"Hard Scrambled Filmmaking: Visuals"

We chose a movie based on a play, so you have to be very careful when you're making a movie like this that the final piece doesn't end up very, very talky. I mean, we knew there would be a claustrophobic sense to this play because we had this insular world and that was part of the effect, but at the same time we didn't want to make it look like a play that just happened to have cameras shooting it. We didn't want to do it in the company of men, turn the camera on, let the actors go, and just kind of pray. It worked for that movie. We knew we had great words, we knew we had a great script, we had great actors, but we also know what we love about film, and we knew we could do more. On a very limited budget, Susan Kipe, our production designer, worked with the location departments and got a lot of really cool locations, like Cadillac Jacks.
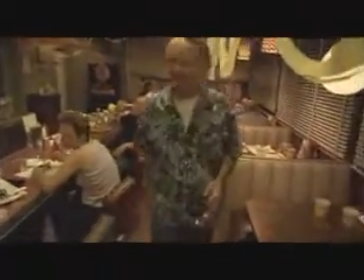(0:57)
And, you know, we painted the inside and outside of that place, you know, twice, so that we could basically give the movie a feel and a look. And there are a lot of other places where the setting actually kind of affects where you are.
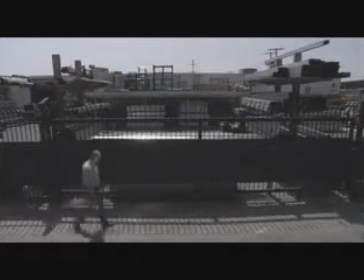(1:08)
Like when Benno's walking to the gym or he's walking in this industrial zone, you see that the setting and the location can be a huge part of your storytelling. One of the things we did on the reshoot was we went and did the scene in the gym. Now the gym does a lot of stuff.
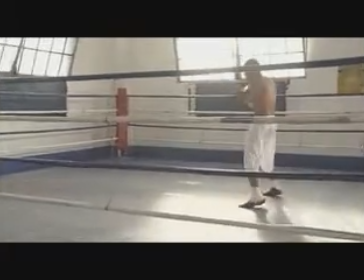(1:23)
It's like going back to his past. It's kind of this trip down memory lane. And because we've set out that he's a boxer, that he used to do this,
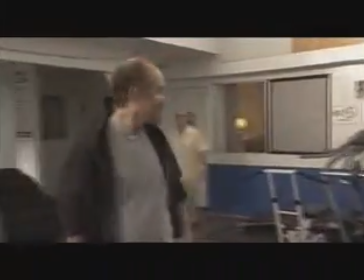(1:30)
that Killian's kind of this like secret dark side of his past, just being in that physical location all of a sudden has meaning. So without just words, you're using setting and location and visual ways of telling part of your story. They become characters too. A lot of times one of the most powerful tools you have are like props, little things the actors have in their hands.
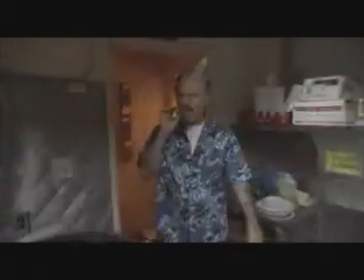(1:56)
There's a shot at the beginning of the movie that we debated for so long. It's the first shot after the credit sequence where Benno's walking out into the party, and he throws the cigar in the pot.
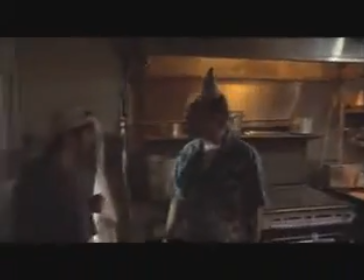(2:04)
And we're thinking to ourselves, well, that doesn't make any sense, man. This is his home. He loves his place. He keeps it neat and orderly. I mean, this is his world. There was no way he would do that. But then as we really thought about it, we realized, wow, this is like this great tell. This is like a Freudian slip. He's showing that even though he has this home and this family, and everything looks kind of peachy keen, it's this little hint that something's amiss, that the fertile seeds of destruction are kind of always there with that character, that even though everything seems so pleasant, he could destroy his whole world.
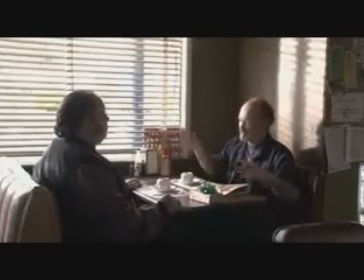(2:37)
And like you see in this scene where producer Eric comes in and he pushes the thing in with him, after he's done, after Eric leaves, after the big boy leaves and leaves the money,
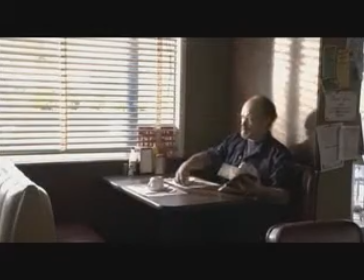(2:46)
you see him fixing the place. He's trying to kind of create order and put things back together.
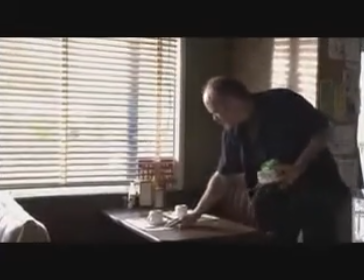(2:50)
And a lot of times these little touches, attention to detail or props, can turn what could be a talking head's nightmare into what it should be, a movie. You know, the very first draft of the script, it read a little bit like a play, where, you know, there's a lot of long scenes and talking. What we pushed David to do is, you know, at least find some business for the actors to do.
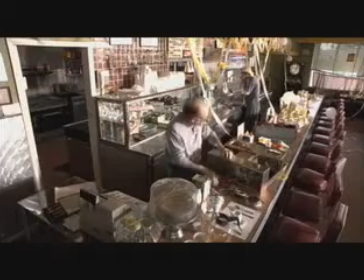(3:15)
And in that scene where Benno's telling Scotty everything's going to be okay, the diner's going to be fine, notice what's he doing.
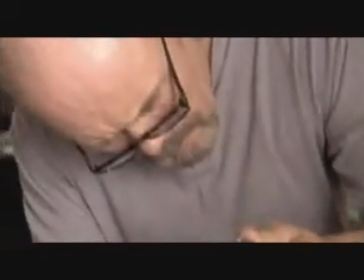(3:22)
He's fixing the coffee maker. And it's like he might be saying that the world's fine, but really his world's falling apart, and he's kind of helpless to do it.
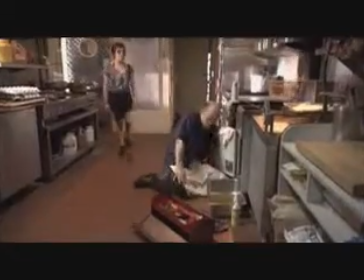(3:29)
And look, look at him when he's on his knees after he's gotten the money. When Crystal walks in, he's trying to fix something.
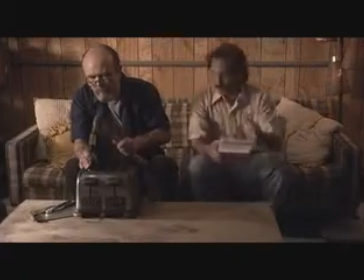(3:34)
And when Joe comes in to buy the diner, Kurtwood's cool and he's smug, but what's he doing? He's trying to fix something. Another example is look at the way the jacket plays off. The jacket, he steals it at first. It shows that he's thinking about kind of going back to his old ways. Then later on, look at this scene.
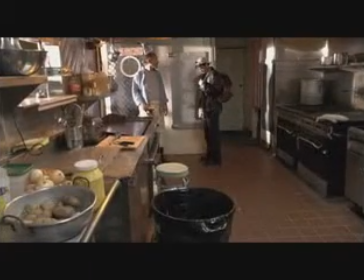(3:50) You going to wear that jacket?
Kurtwood calls him on it. He uses the jacket as an example of saying, you're not ready to talk to Killian.
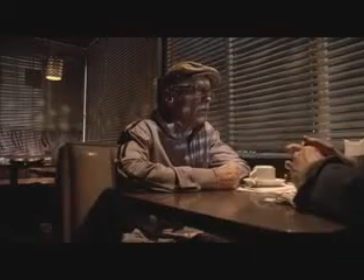(3:57)
You're not a good con. You're a young punk. You're going to get in trouble. And then what sets up later when Killian asks if he can wear his jacket.
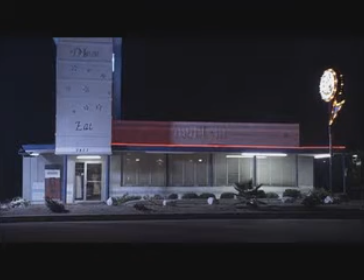(4:05)
It's a funny little joke. It's a payoff. It's a through line.
You've seen my jacket.
You see a lot of this in this movie. But basically by repeating things and letting things run through as motifs, you can create cumulative power and meaning by repetition.
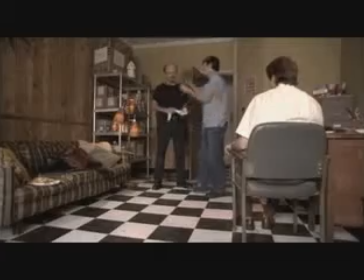(4:19)
So you see all these little visual things add up together and kind of create power. It's nice.